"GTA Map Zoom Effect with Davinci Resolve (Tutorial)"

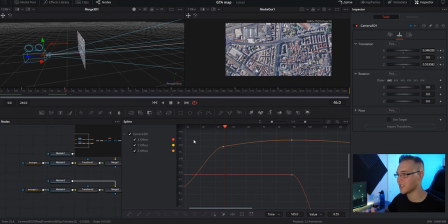Doing this is gonna make that transition from like the fast zoom to the slower zoom a lot smoother. We're gonna close the spline and we're gonna add some clouds and some planes in there.
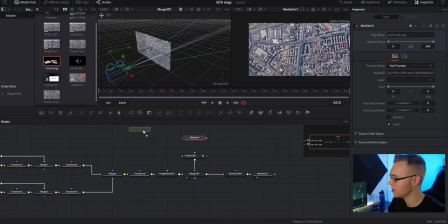Because we're working in 3D space, we can do that. So we're gonna take our plane and our cloud and we're gonna drag that in.
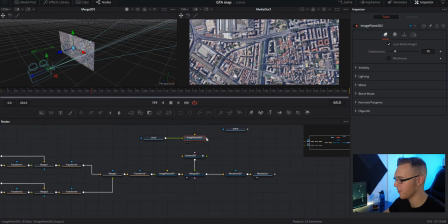So because this is a 2D image, I need to grab the image plane 3D, which once again converts 2D to 3D,
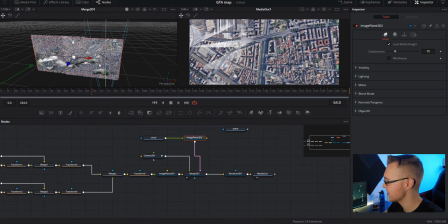and combine those together and grab the image plane and bring it to your merge 3D. So you can see that it imported on the same axis as this image, and we don't really want that. So under this image plane, we're gonna actually go to this transform,
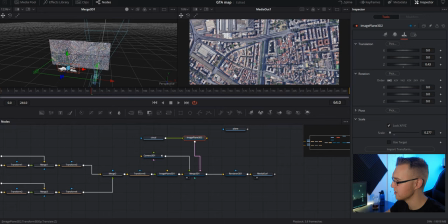and we're gonna scale it down a lot, and then bring it back into Z space.
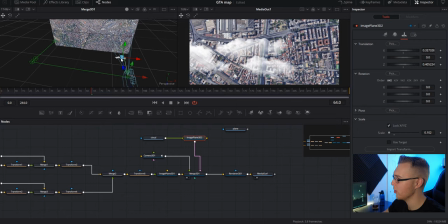Bring it over in front of this camera right here. So now you're seeing it there. I wanna rotate this though. So I'm gonna go right here under rotate. And you see this jumbled mess of lines and wires and stuff.
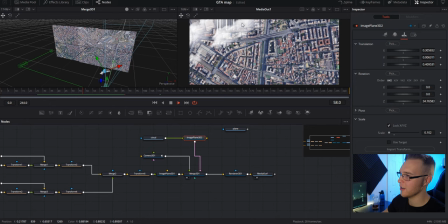Under this blue one, I'm gonna grab it and I'm just gonna spin it like that. And then click back to my move tool. So now this is pretty cool. It looks like you're far away because you have the clouds. So then we're just gonna duplicate it by copying it. Hit control C and then control V. And we're gonna add it to the merge again.
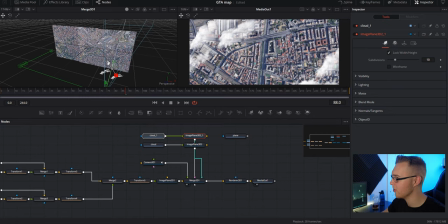And then we're just gonna move this one over more to about right here.
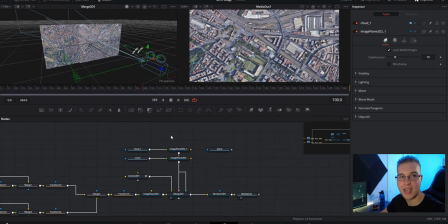So I'm just gonna add a few more cloud layers along this path, continuing to use copy and paste and moving everything over.
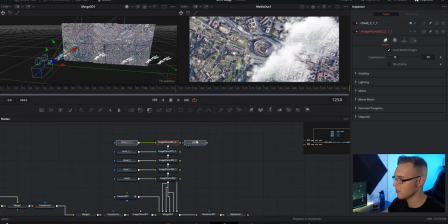So once you have your cloud layers where you want them, you're gonna add the plane now. And we're actually gonna animate the plane. So grab your image plane, combine that with the merge node, So the plane is actually on the same axis as this image right here, so we just need to bring it out.
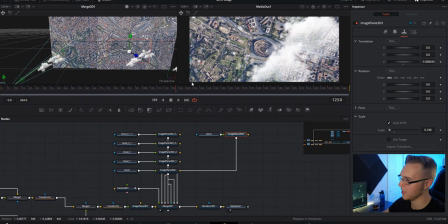So there's the plane, and we're just gonna scale it down really small. And we're gonna have it moving across our frame just like this. So I need to drag this over, see it right there. Probably scale it down a little more, it's kinda still big.
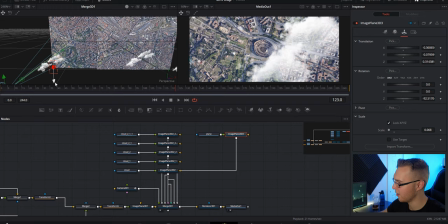And we're gonna rotate it using this blue wheel again. Then I'm gonna bring it out of frame for now.
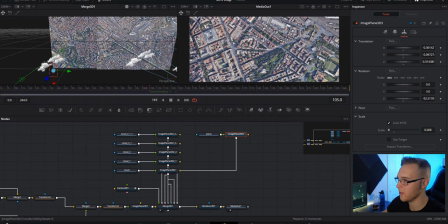So under frame 105, we're gonna animate it forward. So under image plane 3D, you're just gonna hit your X, Y, and Z. So under frame 140,
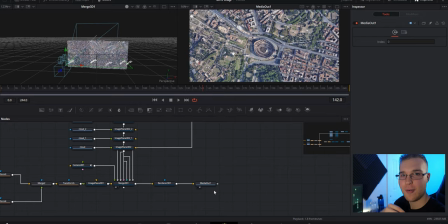we're gonna grab it and we're just gonna drag it across just like that. So now that we have that, it looks sick. And the final step is to add motion blur. So under render 3D, you're gonna go to the settings and you're gonna hit motion blur and just bring the quality of it up.
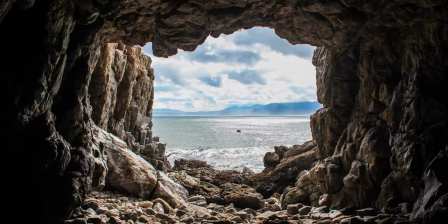So as I said earlier, I'm gonna be doing a giveaway for a social media lower thirds pack that I made to celebrate 2,000 and also 3,000 subscribers. I'm approaching 3,000 subscribers pretty fast here. So I'm gonna be releasing the pack within the next week or so, but to enter, you have to be subscribed to this channel, like the video, share it on one social media platform, and also just write one comment below. It could be anything. I'm gonna be giving away 5 of these packs and the winners are gonna be announced in next week's video. But as usual, the video on the top is a video all about a pretty much more simpler map zoom transition in DaVinci Resolve, and the video on the bottom is a video that YouTube thinks that you will like.
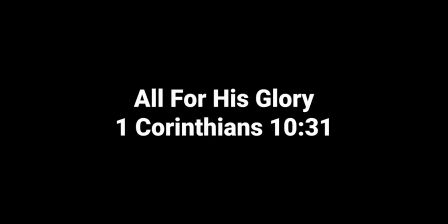But until the next one, peace.